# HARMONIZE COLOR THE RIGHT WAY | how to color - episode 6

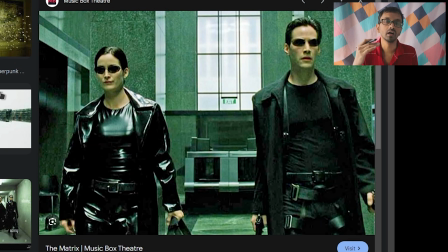Okay, so that is why it was shot in green. This film looks as if the characters, the film exists in a computer generated world. Okay, and that is again just one set of colors. You can use different kinds of colors for different effects.
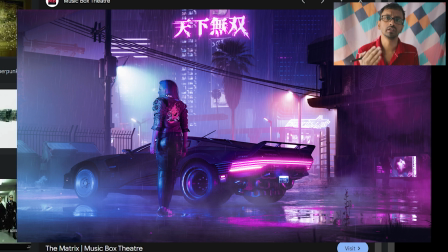Okay, for example, if you are using something like magenta or something like violet and blue, then it would definitely look as if it is from an alien world. Okay, so yeah, that is how you use colors. Alright, complementary color scheme.
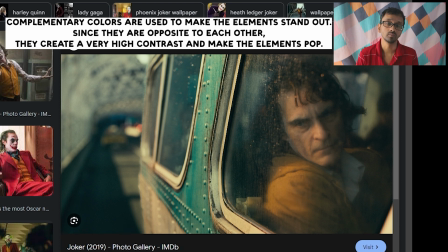Okay, so complementary simply means the colors that are opposite to each other, and if you mix them, it creates a gray color. So this scene from the Joker is complementary. The yellows or oranges complement the cyan and the blues of the background.
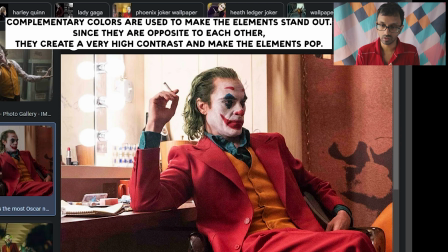Even the character of the Joker is designed in complementary colors. So his hair is green and his jacket is red, so they are complementary colors. And the inner two shirts are opposite of each other, so that is blue and orange. The red is the dominant color because he is a villain, okay?
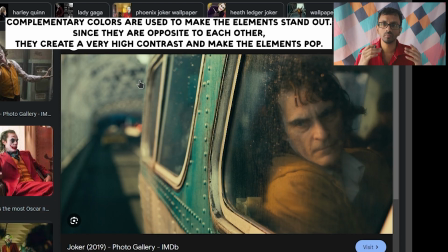So that is why they wanted to accentuate that. And complementary colors are normally used in not a 50-50% ratio. They are often used in 60-40 or 30-70 or something like that. So the one color dominates the other color. But over here, the blues are more than the oranges.
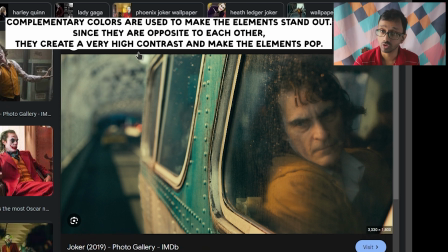So that is why this orange is dominating more than the blue, because the blues are in grays and this is very saturated.
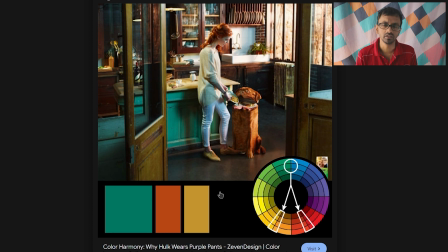Alright, next up is split complementary, okay? So split complementary is often used to create a sense of very colorfulness in the scene. So for example, if you are filming or painting neon style stuff, so you oftentimes use split complementary.
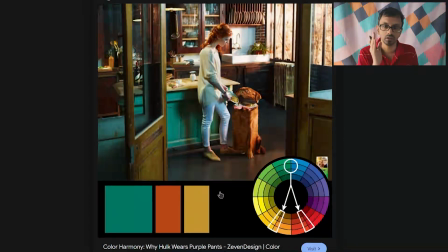So split complementary is something that you choose one color and then you choose the next two colors which are side by side to the complementary color. So something like this, it creates a simple Y, okay? So over here, this is a very bright scene, this is a very friendly scene, okay?
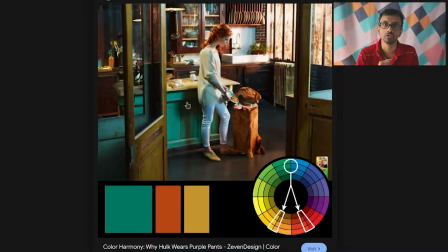So the colors reflect the ideation or the concept of the scene, okay? Alright, triadic colors.
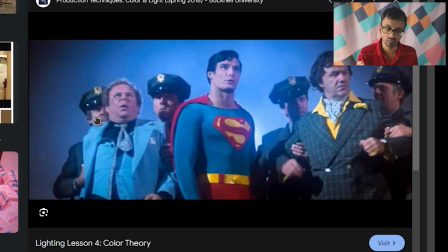Triadic colors simply means they are spaced equally to each other. So it creates a triangle on the color wheel. So Superman, everything in the olden days movies, everything in the superhero movies, most of the times is in triadic color schemes.
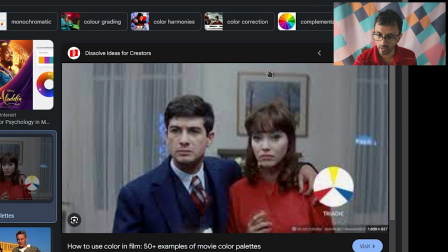Even in this scene, this yellow is very desaturated along with the skin. Okay, so that is the yellow. Then there is the blue in the shirt and the whites and the background, and then there is the red in the skin and in her dress.
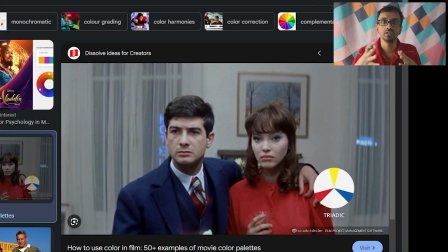And it is often used again to create a sense of very colorfulness or very happy scenes,
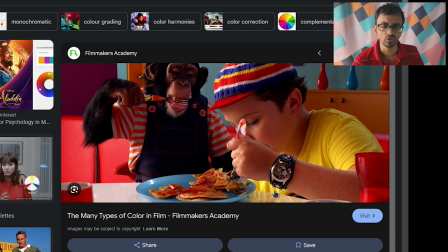create a sense of friendliness, okay, in the scene. It is often used in cartoons or animation or something like that.
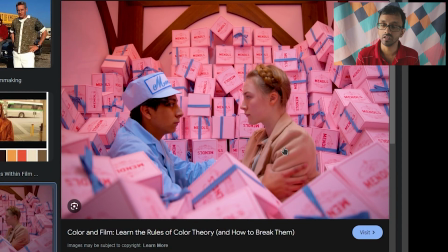Even this is triadic. They are just different hues of red, blue and yellow.
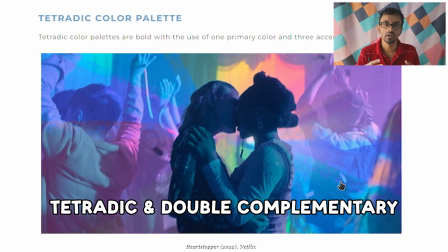Alright, tetradic or square color scheme, and I would also include the double split complementary color scheme. And that is also used to create a sense of very colorfulness, very friendly stuff or very neon-y stuff, okay? So yeah, the more the colors, you have to dominate one of the color, okay?
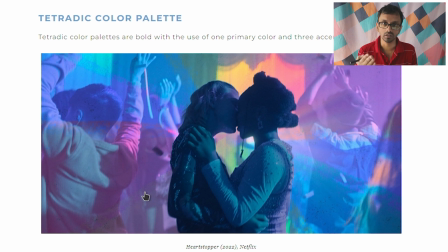Because if you put all of the colors equally, then they will shout again.
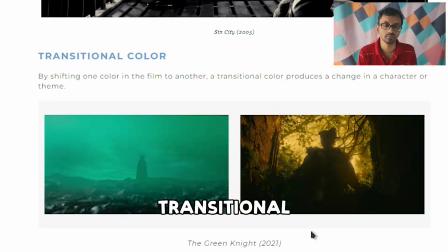Okay, transitional color. Transitional color is something that transitions from one color to the next. So for example, here this teal color is transitioning to this very orangish color,
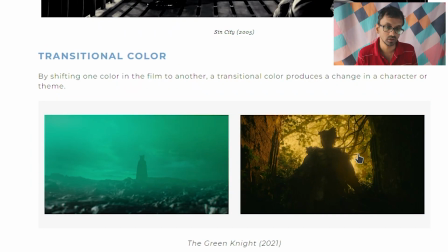creating a sense of dread or fear in the hearts of the viewer. Okay, this is mostly used in animation and film. Okay, so this is not useful for stills like photography and painting, but you get the point.
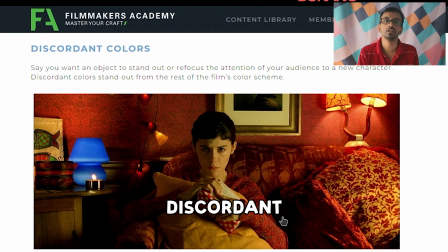Okay, discordant colors. For example, the Matrix film is shot in tones of green and yellows.